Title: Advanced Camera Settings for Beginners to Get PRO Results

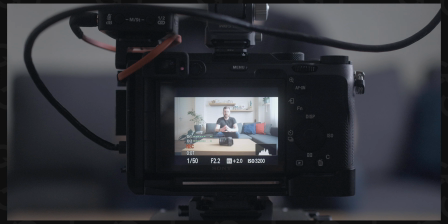[0:00]
Sound and speed, camera and speed, and welcome to another Create Greg video.
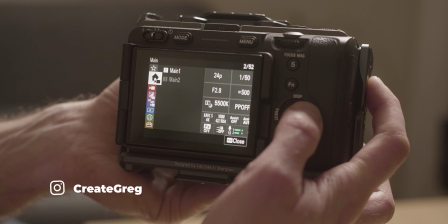[0:03]
In today's episode we will learn how to set up your camera manually to get the best quality picture, because using auto will never get the job done. This video aims for beginners, so if you're advanced and you decide to stick around, feel more than welcome to leave some feedback in the comment if you've got some cool solution. Without further ado, it all starts with finding the right location for our video.
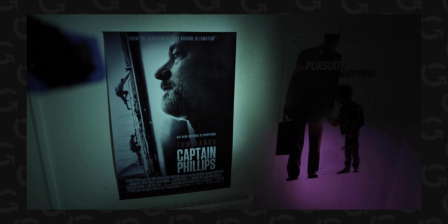[0:29]
In ideal world we will get like a studio / separate room for shooting video,
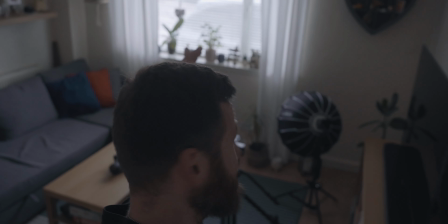[0:34]
but I hope getting something like a living room with a big window, any window actually, can do the job.
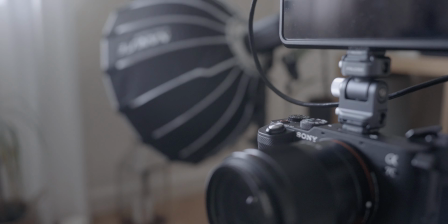[0:41]
What is very important about the window, because if you don't want to invest money in additional light we will use later,
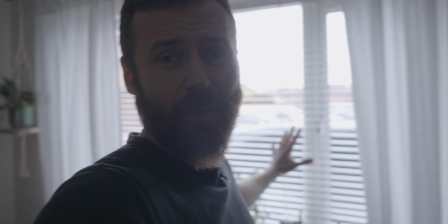[0:48]
we can leverage that big window as a huge source of soft light for us.
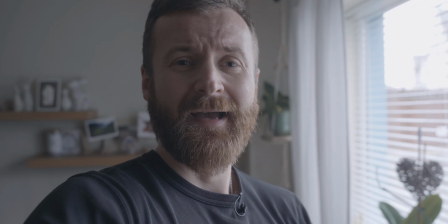[0:54]
So when you look at me going to the window and keeping sight of my face to the window,
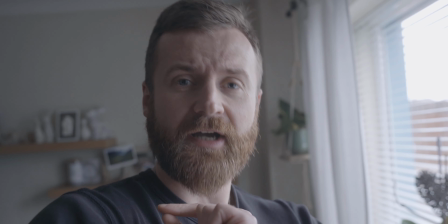[0:59]
you see how light shapes the light and shadow on my face, give me more dimensional look.
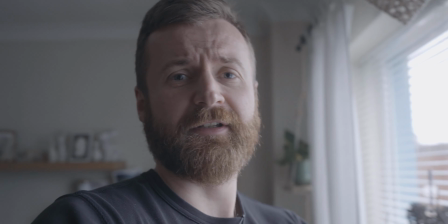[1:06]
So now when you see all that YouTubers glued to the window,
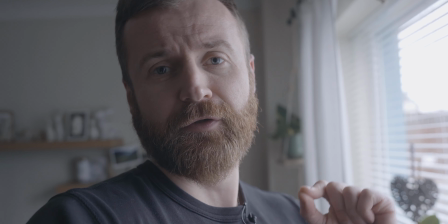[1:09]
is because it gives them the nice soft look on the face and dimensional on the top of that.
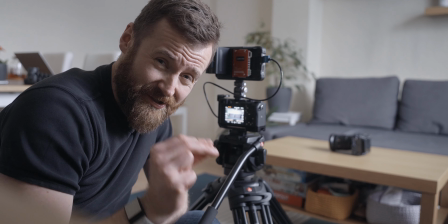[1:16]
Next one is to find the proper framing, taking in consideration the position of our window, as well as pay attention what we've got in the background, midground and foreground of your framing, not to mention adding some prop to make it more interesting,
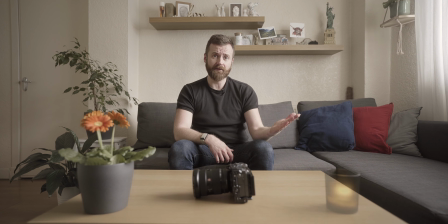[1:31]
like pillows, flowers, more flowers, candles, all relevant props to the story of the video, which might be enough.
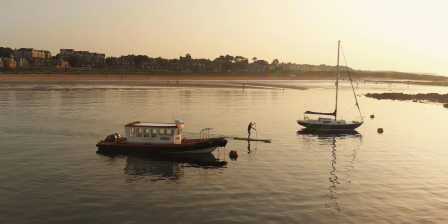[1:40]
Now we have to face the challenge. It's almost end of the day in this part of the world and the sun is going down, namely I'm losing exposure for my video, and that is the biggest reason to invest in a key light, so you don't have to bother what's going on behind your window. Once we've got our key light set at 45 angle to give me this nice light and shadow on my face, we can eventually crack on with setting the one you're supposed to pay attention to get the most of your camera. I will use as example Sony, so for all you Canon users, if you are gone by now, it is what it is. But it doesn't change the fact, whatever camera you use, the basics are still the same.
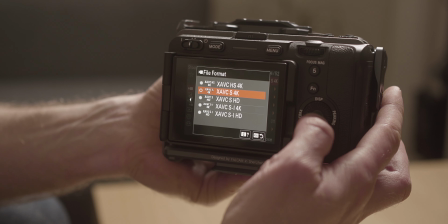[2:24]
So if you learn in Sony system, you'll have to find the same parameters in your Canon, Panasonic, Nikon, whatever you use, and change them to get the most of your picture.
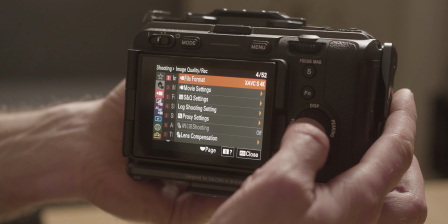[2:34]
We will start by choosing the file format. In our case, we go for HAVC S4K. For different brands, we will have a different codec, but the most important is to choose 4K, even if the delivery of your final video is 1080, because once you go for 4K and then you downscale in your video editing software,
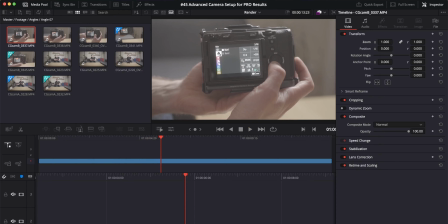[2:57]
you will get better quality. On the top of that, you can zoom in to get even better framing without losing quality.
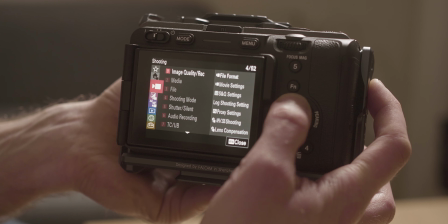[3:04]
Next thing, we need to choose a frame rate.
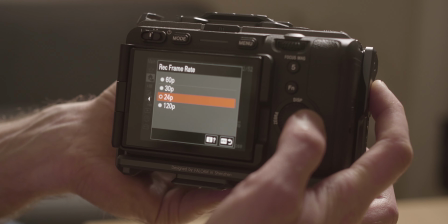[3:06]
In our case, we can choose between 24, 30, 60 and 120, and the higher doesn't mean the better, because everything above 30 like 60 and 120 will give us in slow motion, and for this kind of talking head videos we need either 24 or 30. If you shoot in the PAL system, you can get another 25 frames per second. That will do the job as well. Just remember, nothing above 30 frames per second or nothing below 24 frames per second, because then you will get the fast motion.
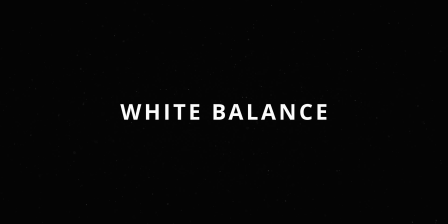[3:39]
Next on the list is white balance, and I cannot stress how important is this one, because if you got the wrong white balance, it will mess up the quality of the video in post-production.
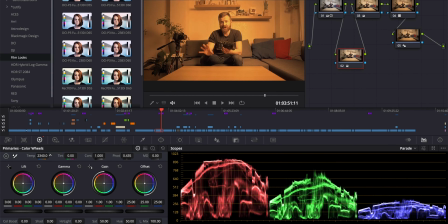[3:50]
I know you can adjust in your video editing software, however, because you don't record a raw file, the file is coded in a certain way to minimize the size of the file. So if you record with the wrong white balance, you will not have enough data to recover the proper one.